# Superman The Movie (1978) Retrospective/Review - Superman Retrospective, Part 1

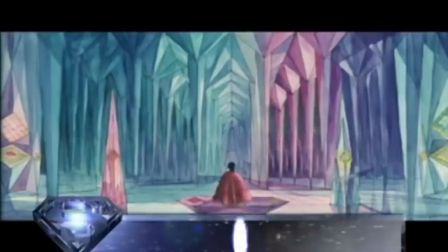20:41 When it came to the special and visual effects, the first hurdle to clear was making the audience believe a man could fly.
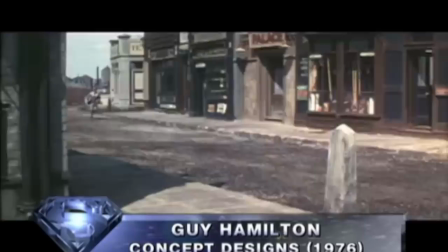20:48 Guy Hamilton had already spent $6 million on test footage before Richard Donner joined the production,
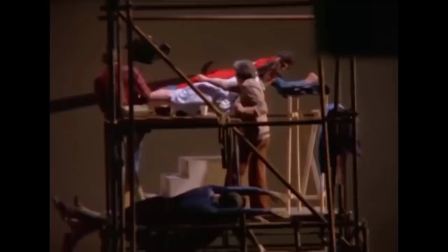20:55 and when he viewed the flying footage, none of it was usable. Donner found a lot of the tests resembled the cheap methods used in the early black and white serials.
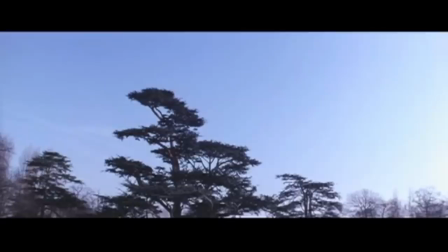21:04 Donner wanted something much more dynamic and believable. Director of special effects Colin Chilvers tried a number of techniques to create the flying sequences,
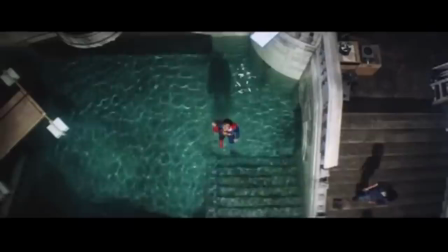21:12 such as a mannequin dressed as Superman fired out of a cannon, and a remote-control flying Superman doll.
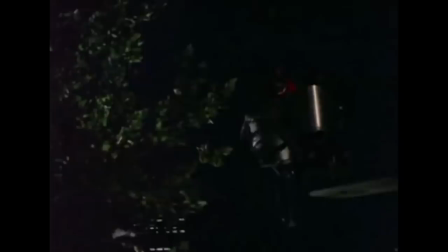21:19 In the end, a number of different methods were used. For take-offs and landings, the actors would be mounted on wires.
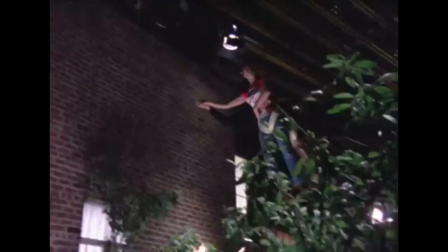21:26 Christopher Reeve proved to be an invaluable asset for these sequences, as he had taken up hand-gliding as a hobby.
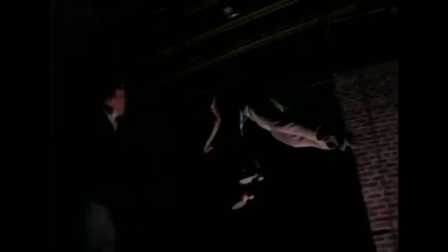21:32 This gave him the necessary core strength to hold himself on the wires properly, and control his movements with great precision.
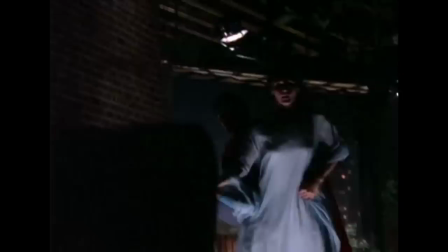21:40 While a lot of stuntmen trained on the wires, in the end the vast majority of the wire work was done by Reeve himself.
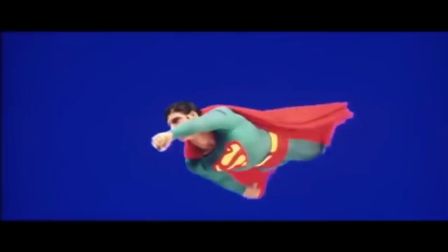21:47 Blue screen compositing was also used. Reeve would be suspended on wires, the camera would then move towards or away from Reeve to give the illusion of movement.
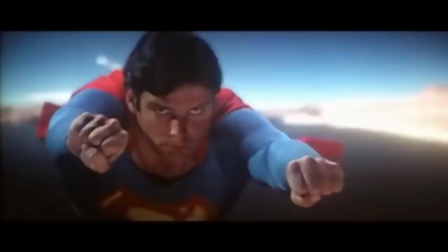21:56 The final technique was the famous zoptic process.
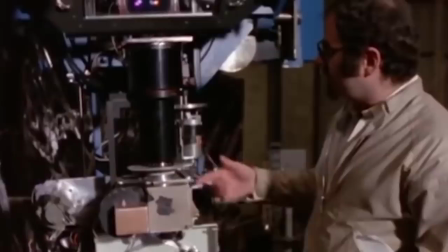22:00 Reeve would be suspended in front of a front projection screen and two interconnected zoom lenses, one on the camera and one on the projector,
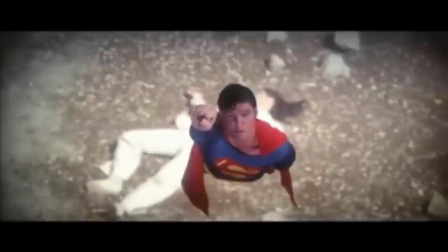22:07 combined with interactive lighting and haze, would give the illusion of Superman actually flying through space,
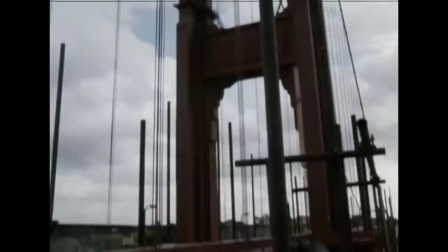22:13 rather than simply swinging on wires in front of a screen. The visual effects team also made extensive use of miniatures and matte paintings.
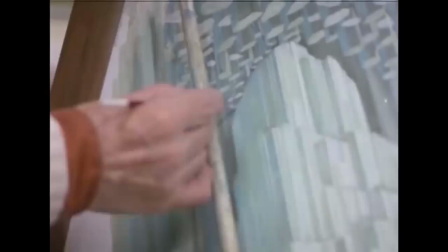22:21 The Golden Gate Bridge miniature was over 70 feet long, and 20 feet tall.
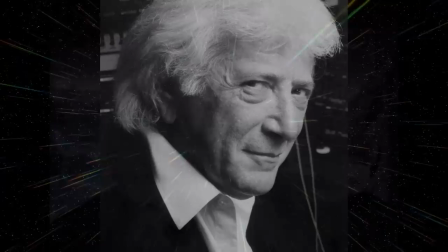22:27 Many of the miniature matte painters also created full-scale paintings to extend the Fortress of solitude sets among others. To compose the music of the film Richard Donner initially hired Jerry Goldsmith as the two had worked together on the omen.
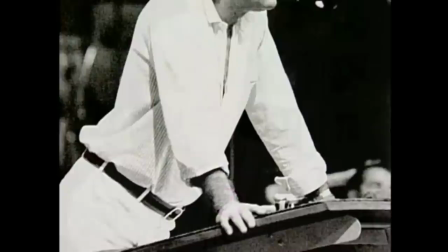22:40 When I got into this picture I immediately called Jerry and I said I'd love to have you do the story so I'd love to.
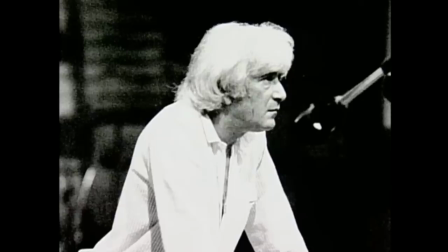22:47 So we had a date set but as the picture prolonged itself I lost Jerry.
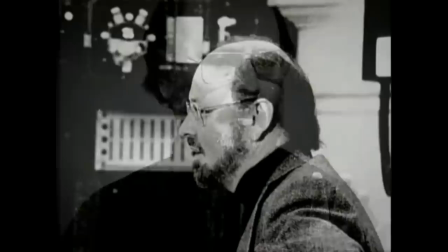22:52 I said oh god I'd love to go for John Williams I wonder if we can get him. Called John Williams sent him the script He called and said, I'd love to do it.
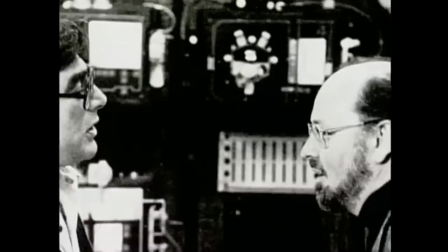23:00 I said, oh, great. I had John Williams. But then we lost him because we went past that date. We wouldn't be able to. I got Jerry back. And then when we found out we were going to go for Christmas and we were going to be that much later, I lost Jerry again. Those guys were doing pictures back to back. And I got John Williams. Williams was delighted to score the movie and aimed to create a light theatrical tone in the music. The day we went into a recording studio And we ran the opening credits and as Superman came on the screen, I swear to God if you listen carefully, it literally, the music speaks the word.
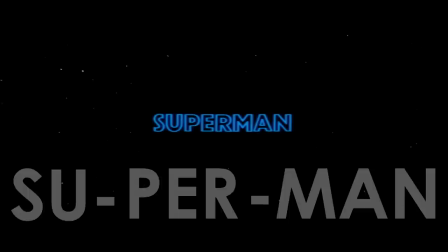I screwed up his take because I just ran out on the floor yelling, genius, genius, fantastic. You know, the orchestra applauded him and everything. But it was, if you listen, you can actually hear the music say the word.
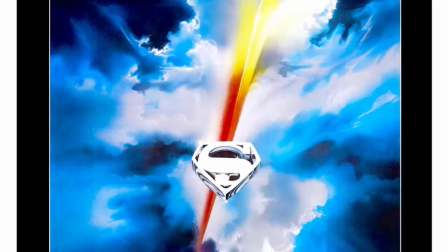23:59 The film had already missed its original summer 1978 release date, and so to get the film delivered to cinemas for Christmas,
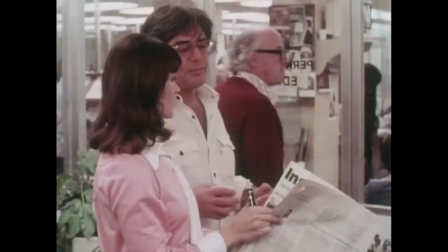24:07 Donner worked around the clock with editor Stuart Baird to finish the movie. With such an enormous amount of work still to do,
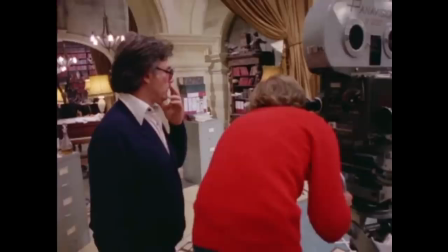24:14 shooting allegedly only finished ten weeks before the release date, with the edit being locked only a month before release. But after a gruelling production, Superman the Movie was released on the 10th of December, 1978.
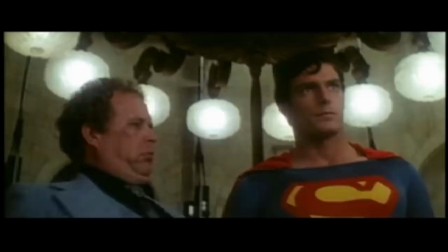24:29 I'll admit there were a few problems, which by the way is, uh, Target Zero, right here.
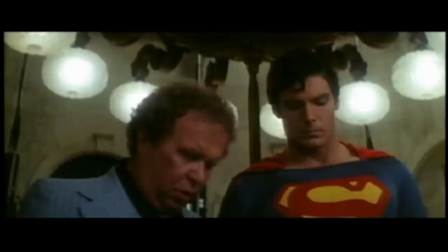24:37 Ooh!
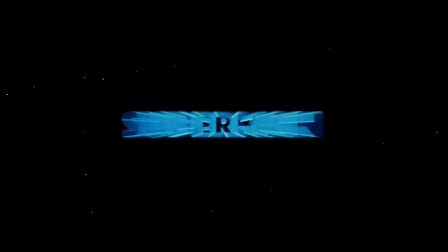24:41 I got it!
When it comes to talking about this film, I see no reason why I should mince words here.